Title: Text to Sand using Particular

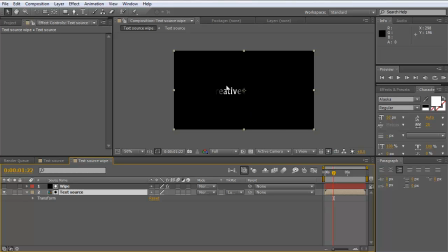And now if we scrub through the timeline, you can see we have the text being revealed only where that white luma mat was, which is what we want for purposes of creating our effect. Okay, let's jump back into the project panel here, and we're going to bring both of these layers into a new composition.
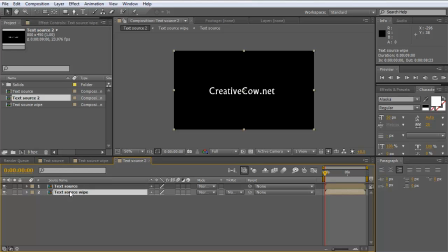And what I want to do is, first of all, add a fill to our text source wipe, just so we can, you know, make sure that we can differentiate it between the text source layer and the text source wipe.
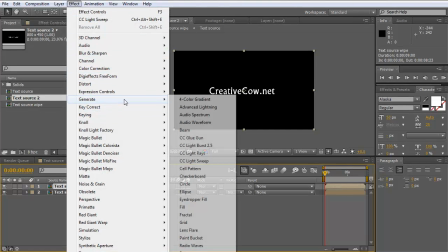So it's create effect, generate fill, and we'll leave it the default red for now, no big deal.
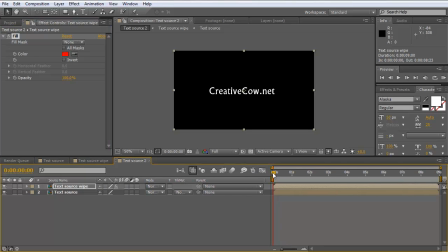Get rid of this, give us a little more room so we can see what we're doing. If we scrub through the timeline, you can see where the red comes across. That's our text source wipe layer that we've added the red to. The reason why I'm doing this is I'm going to add a linear transition to the text source so that it kind of wipes off.
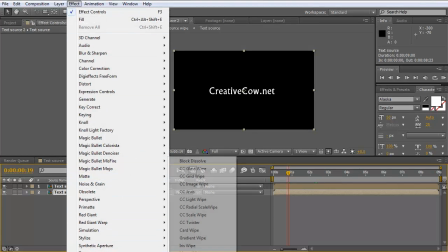Let's choose Effect, Transition, Linear Wipe.
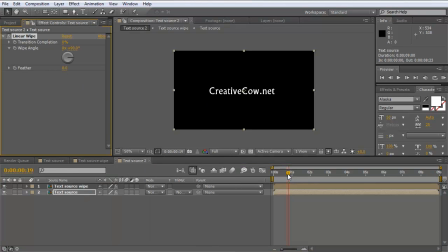Okay, so now what I want to do is come down here in the timeline till the red just starts popping on. I'm going to set a keyframe for the transition completion. I'm going to scrub down here through the timeline till it's completely off and change the transition completion up to 100, and then I'll feather it out a little bit.
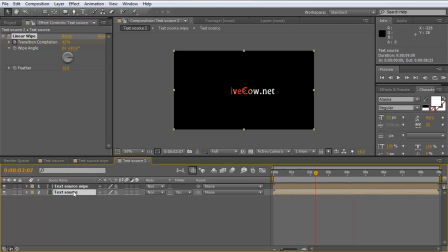Now to dial in our keyframes a little bit better, I'm going to hit U to reveal those keyframes, and you can see that it isn't quite lined up yet, so we can just simply adjust these
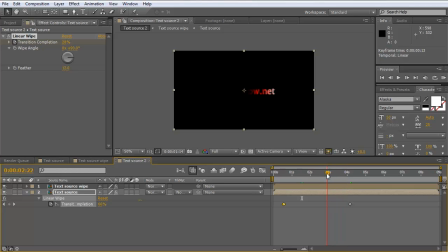keyframes until it looks a little bit better. It looks like it came off a little too fast, so we can pull this back a little bit. We can always go back and adjust this a little later if we need to. Okay.
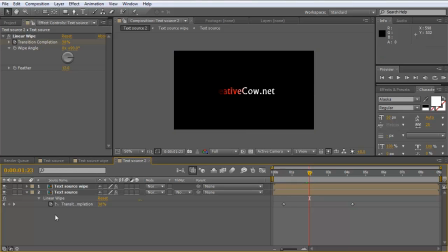I think that'll work for now. Very good. Okay, so let's grab the text source wipe. We no longer need the fill on here, but we now need to turn this into a 3D layer because we're going to be using it as a layer source for particular.
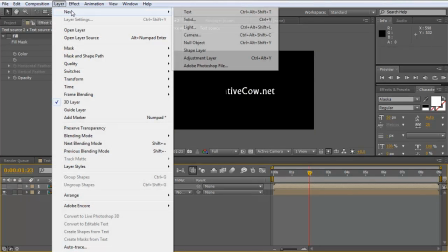Let's turn off its visibility and add a new solid layer. And we'll call this particular.
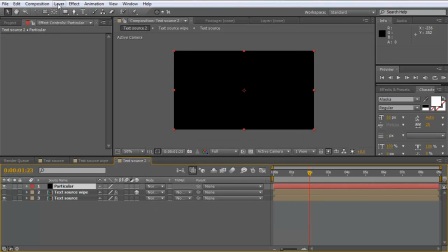Make sure it's comp size and click OK. Now to this, let's add effect trapcode particular. Let's twirl down the emitter settings, and I want to increase the particles by a pretty good amount.
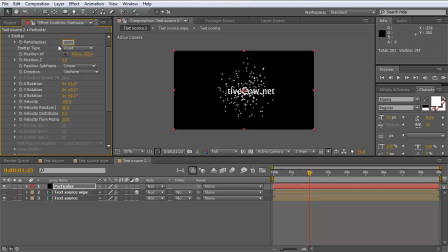So let's go up to about 50,000 to start. You change the emitter type from point to layer. Now I'm using particular 2.0, but this will work with particular 1.5. It's just the settings might be in a little bit different place. Then turn the velocity down to 0, velocity random to 0, basically turn all these things to 0.
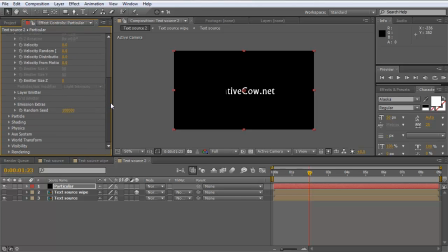Let's go down here to the layer emitter and choose layer from none to text source wipe, which is going to use that wipe that we had. So it's only going to emit particles where the layer is opaque, which is where we have that the text being wiped across.
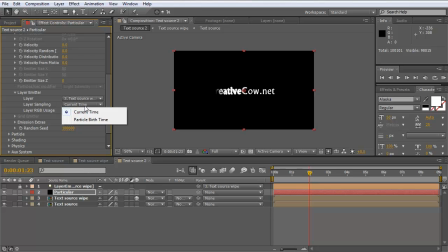The layer sampling, let's change from current time to particle birth time. This way it will sample the layer at the time the particles were born and not change the color. Otherwise these would go to black or be transparent, and that's not what we want. Layer RGB usage will just change to none.
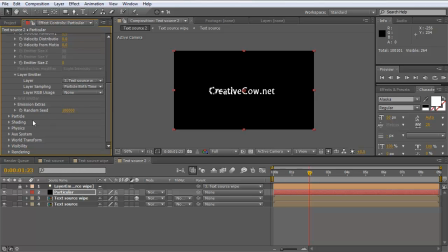We don't want to have that affect anything at all. Okay, so now we have we can zoom in here a little bit.
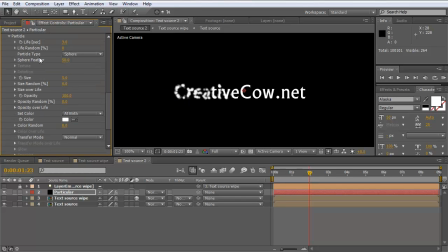We have particles being emitted. Let's go ahead and change their parameters a little bit. We want to change the particle life to 9, which is the duration of our comp here. We want to change the size down to about 2. This will make it much smaller and look a little bit more like sand.
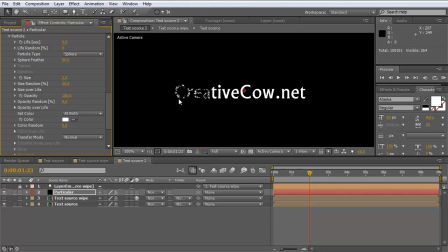We can change the size random up to about 25. That way it just gives each particle a little bit different size to give us a little bit variation. And you can play with the color. Yeah, I'm going to leave it at white because it matches our text, but you can make that really whatever you want.
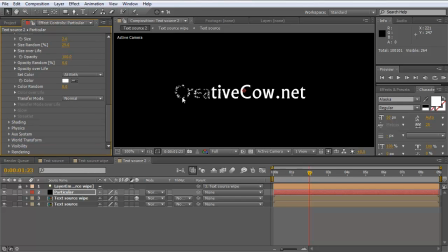Now, as for the direction of the sand that you want, I'll show you two ways to do it.